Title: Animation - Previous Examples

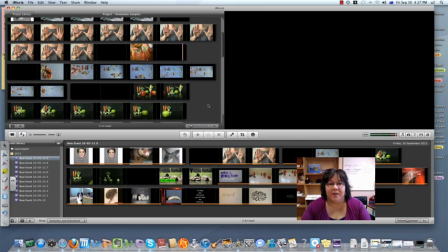4:03 But I want you to bear in mind the importance of keeping the camera still and also keeping the background still. And if you keep both still, you can have a more flawless effect. The first clip, they've put a lot of work in it, and my only feedback to them would have been keep the background still, keep the camera still.
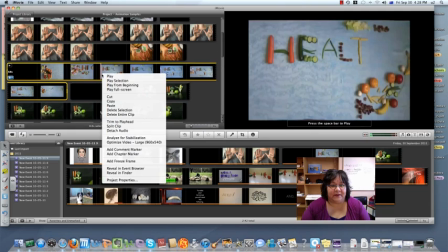4:23 Let's have a look. Ready? Have a look at this one. Ready? Right.
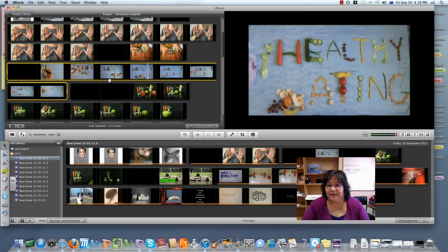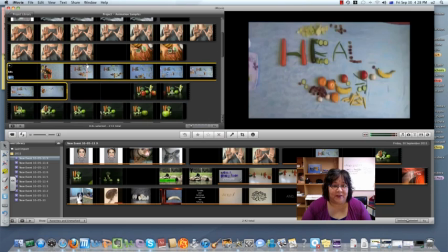4:37 Now they've used some really interesting music and it sinks in very well, as you can see, but have a look just how much movement there is.
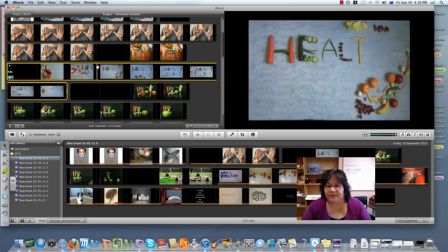4:44 See, from there to there, the tablecloth, it's zoomed in, and here we see that it's still, but now they've got a little bit of movement in the camera, and that that shaking effect, if you're deliberately doing that effect for something modern,
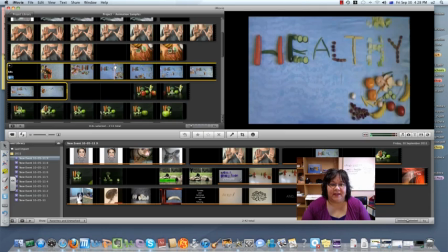5:01 that's great, but you can tell here in this video that they've just not kept the camera still enough.
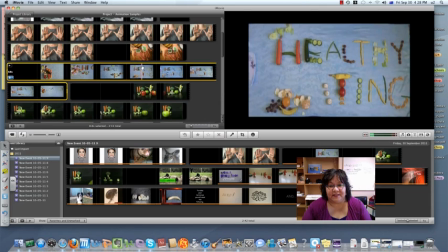5:06 And if they had, in some places you can see the seamless transition. Now here, in this one frame here, I can see a plate, and although that's not a bad thing, I mean, it is food after all, but I don't think the plate was meant to be in the scene for some reason.
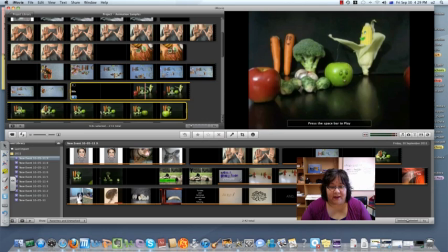5:22 Let's look at the next one. The next one, they've chosen a black background and they've kept everything as still as possible.
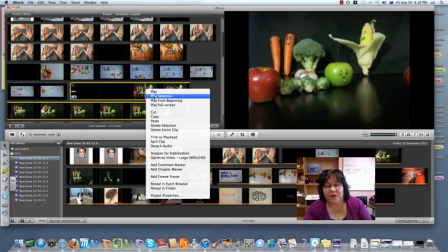5:31 And how you can tell a great animation is that when you speed things up, it looks even more flawless. And this clip has actually been sped up a little bit. Let's have a look at it.
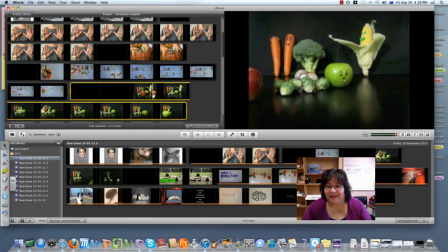See how smooth the vegetables and the apples are flowing?
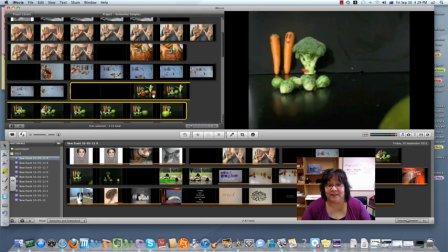5:51 That's a good animation. That's a great animation, actually.
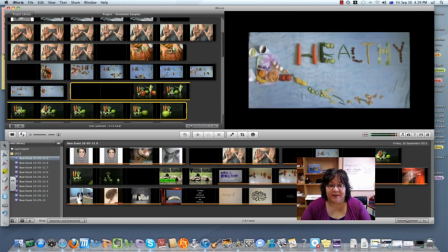5:54 So that gives you a bit of an idea of different things you could do with fruit.
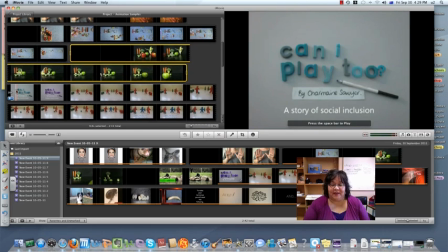6:01 Now, what you can also do, and this one I like because you can use colour. And the student here has taken every image and subtly changed the colour of the qualities and properties of the actual image.
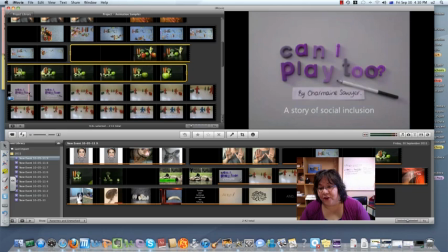6:17 You can see here they've changed the colour but kept the photo and only changed the properties of the photo to pink,
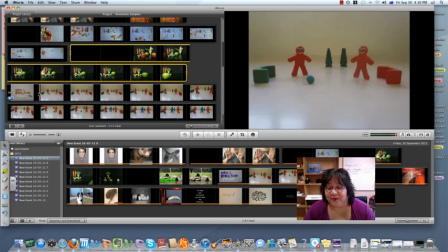6:25 red, and it's a great effect. This same student is the one I was telling you earlier, used the cookie cutter to create characters. So that's quite clever. They've used a gingerbread man cutter and created the little characters.
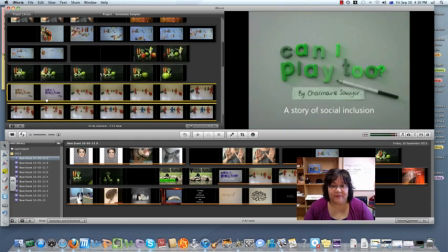6:40 So let's have a look at this clip. It's only short.
Cohen and Bennett are best friends.
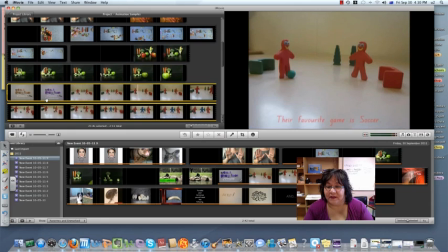6:46 Their favourite game is soccer.
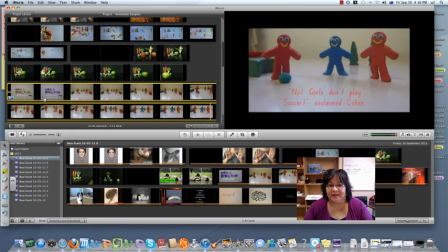6:53 Marley really likes soccer. Can I play too, she asked. No, girls don't play soccer, exclaimed Cohen.
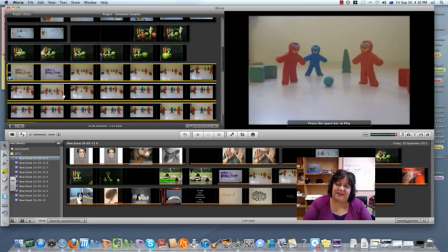7:00 Okay, you see, you get the idea. Now the other thing that is interesting for you to know about animations is the angle. Many students use different angles, and sometimes in a scene like this one,
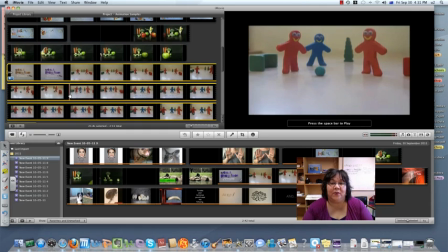7:15 it's fantastic that they've used an angle where we look like we're looking directly at them like you do in the movies. Some people use an aerial view, and some people get their camera low. They actually line it up near a table and they are able to shoot that scene.
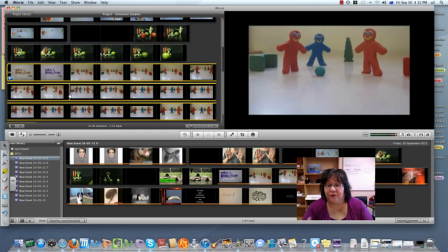7:32 Now, this particular scene here makes you feel like you're part of the scene and you're in eye contact with the characters of this particular scene,
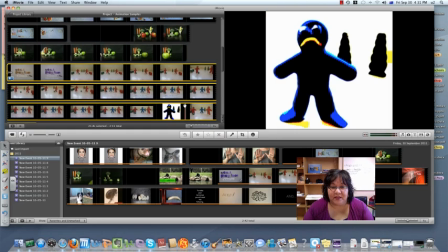7:43 and that's something you might want to consider. Towards the end of the scene, the student has also used colour at the very end, and that's a photo. So it's all been a string of photos shot one after another. It's called a stop motion animation,
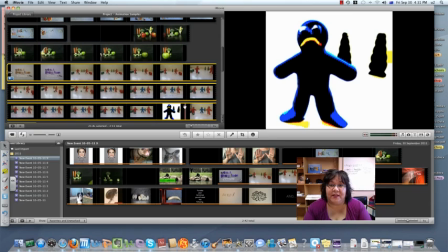7:58 but there's one photo they changed the properties and they made it sad and blue, which is very interesting. So you can be very creative.